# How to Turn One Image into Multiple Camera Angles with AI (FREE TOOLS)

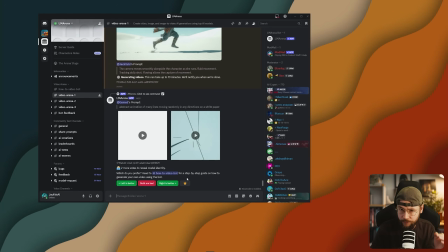Now in LM Arena, you do have a daily limit of 5 video generations, but you're going to get all of those for completely free.
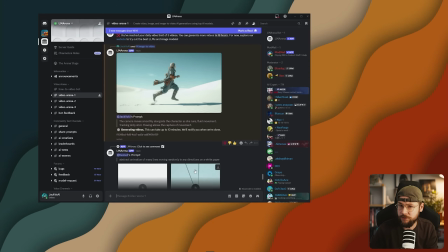You'll get back 2 generations for each text prompt you submit. And these will be from randomly selected video models. You can get good models like VO3 and Kling, and some kind of janky models as well. It really is a lucky dip, but it's a great way to get to grips with generative AI if you're new to it.
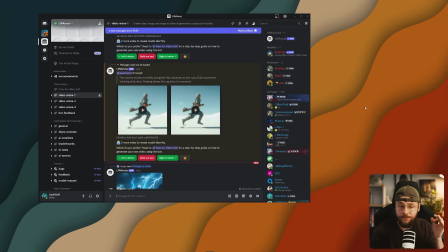And you can now see we've got back our video generations from the LM Arena Discord. So let's take a look.
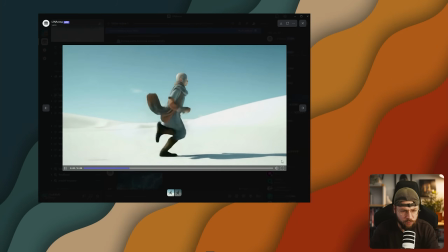Generation number 1. Oh, pretty janky, that one.
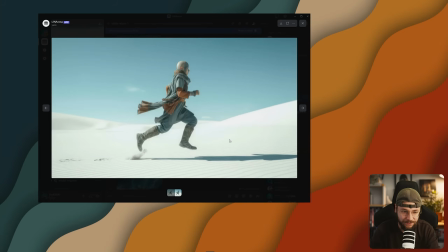Have we got just as unlucky with number 2? No, okay, this is looking a lot better.
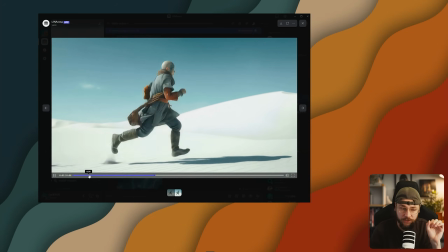Has got a little bit of an animated vibe, but it still gives us a good understanding of that camera movement.
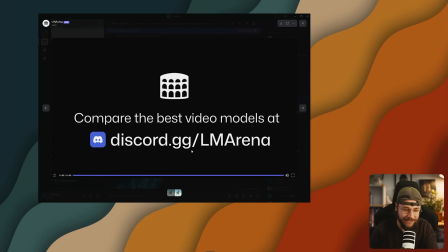You can see at the end that you get this little tag to plug the Discord, but if you do want to use these generations for content, you can just pull this into an editor like CapCut or Premiere Pro,
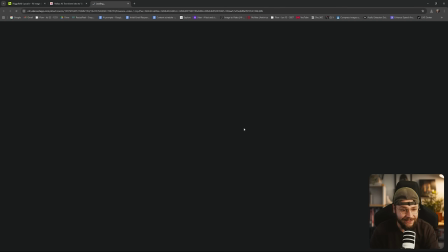just cut this off the end. Once again, we can go ahead and get this downloaded for completely free.
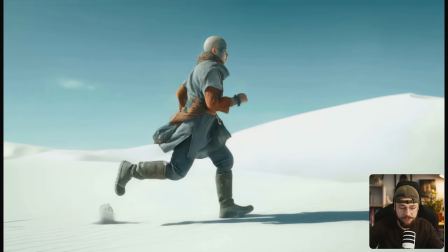And watching this on loop, you can see it smoothly allows us to convey this movement of Kara running.
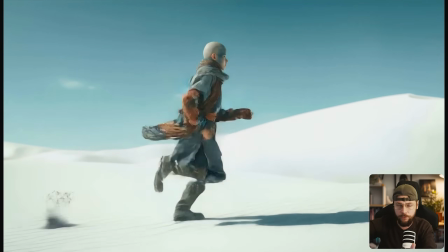We feel like we're kind of flowing with the movement itself. We're not at odds with it.
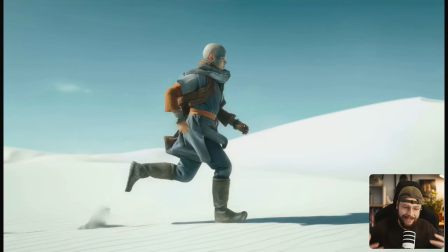It feels very cinematic yet natural to watch and be a part of.
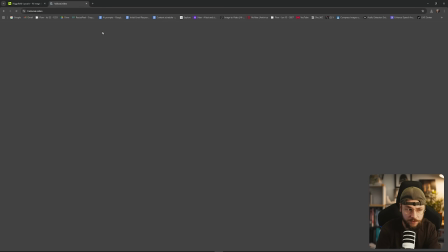What I'm also going to do is go across to Hailuo, which is an AI video generator I actually really rate.
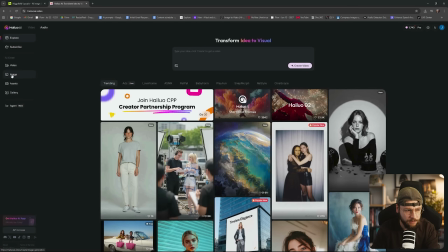I'm not sure why not that many people seem to praise Hailuo, but I've gotten some really great results from it.
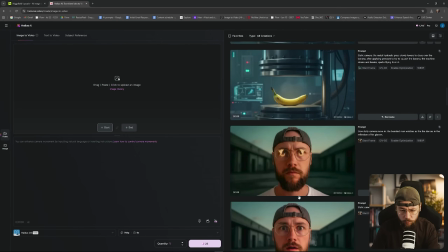So we go across to the video tab here on the left hand side. You can see a whole load of stuff that I've generated, and if you guys have been watching me for a while,
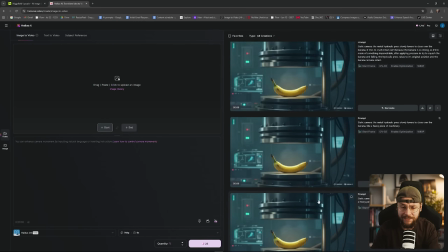you'll see that a lot of the generations that make it into my intros actually came from Hailuo.
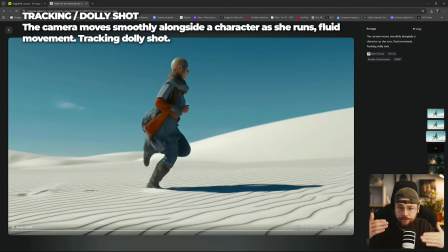So we can now go ahead and start taking a look at our Hailuo generations, first starting with our tracking dolly shot, this very kind of natural,
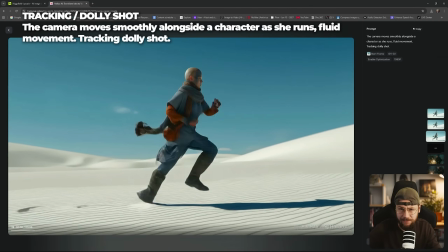fluid movement that still feels cinematic, and then moving on to our crane jib shot,
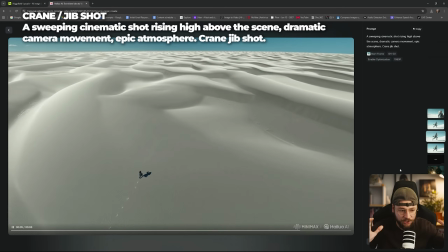where we raise up on this crane rig to show the vastness of the landscape.
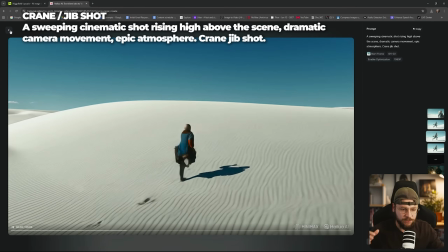Really, really cool generation here from Hailuo. Again, very sweeping, cinematic, epic, and dramatic.
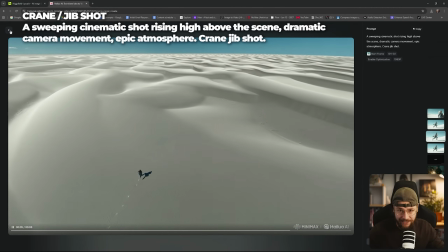And it gives us this really great understanding of the landscape and how small Kara is in comparison.
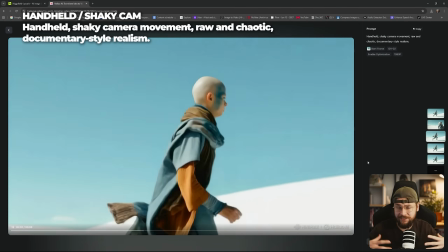Moving on now to our handheld device, kind of shaking, raw camera movement.
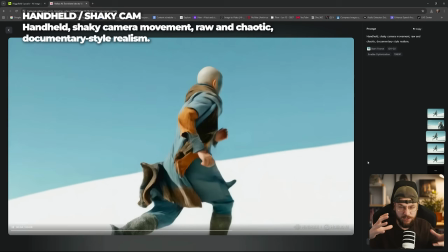Now this gives this feeling of chaos, like we're struggling to follow Kara,
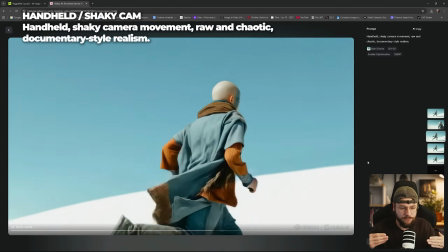that she's running so fast, and it has a real kind of documentary style realism to it.
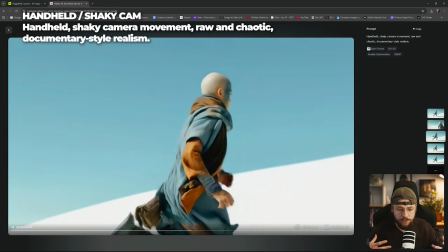I think this type of camera work is particularly handy if you're trying to cover maybe something that's a bit sci-fi or a bit fantasy orientated,
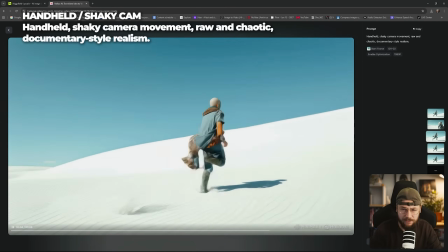because it does kind of make it feel a bit more gritty and realistic. As a viewer, we feel a lot more out of control with what's happening,
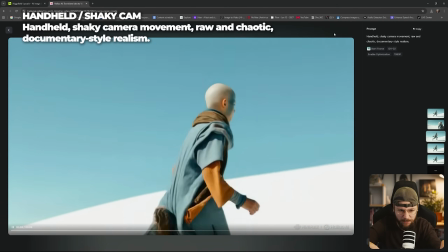like we're kind of desperately trying to catch Kara up and work out what she's thinking and feeling.
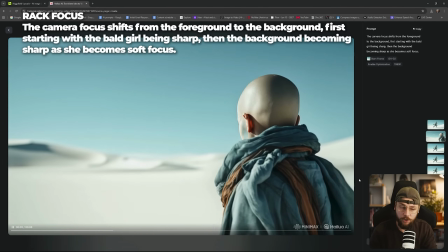And next we're going to be looking at a focus pull, which Hailuo has done an incredible job of here.
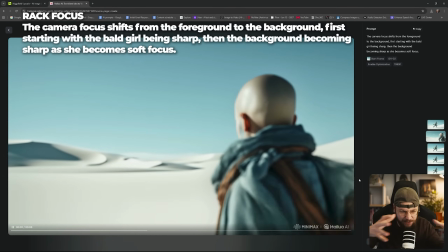You can see that for whatever reason, the shadows are being cast across the white desert landscape,
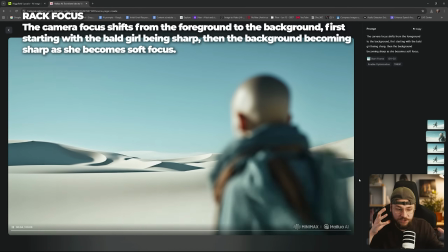and we start with sharp focus on Kara, and then the focus shifts so that it's now sharp on the landscape itself.
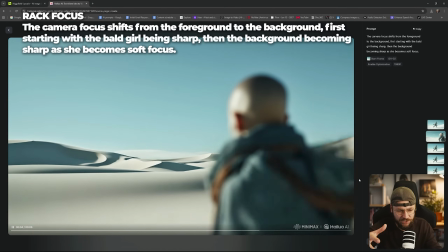We can kind of take in this strange lighting change which is happening before our eyes. It looks really quite realistic. That focus pull's amazing, and the way that her robes are flapping in the wind, yeah, pretty impressive stuff there.
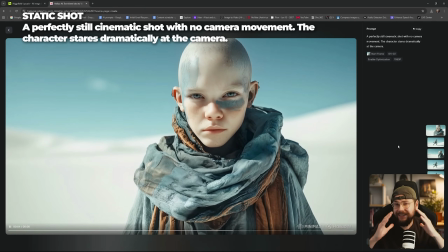And the final shot we're going to look at is a simple static camera shot.
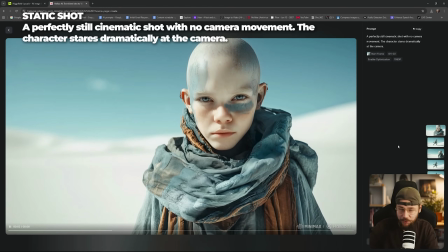Ironic, I guess, because we're talking about camera movement and this has no camera movement, but it serves a pretty important dramatic purpose. A static shot can create a lot of tension, a lot of drama. It can even make things feel a little bit awkward, especially when Kara here is kind of just staring into our soul.
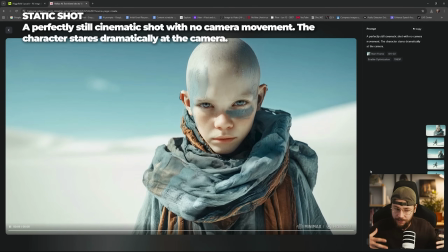In a way, by not having any camera movement whatsoever, it almost feels a little bit awkward. something feels a bit surreal and off.
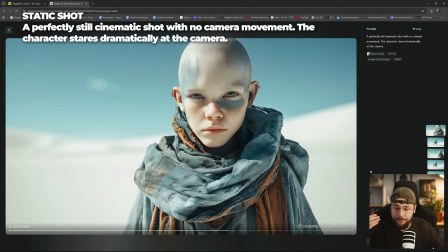And so even having a static camera can have a very important purpose within your storytelling.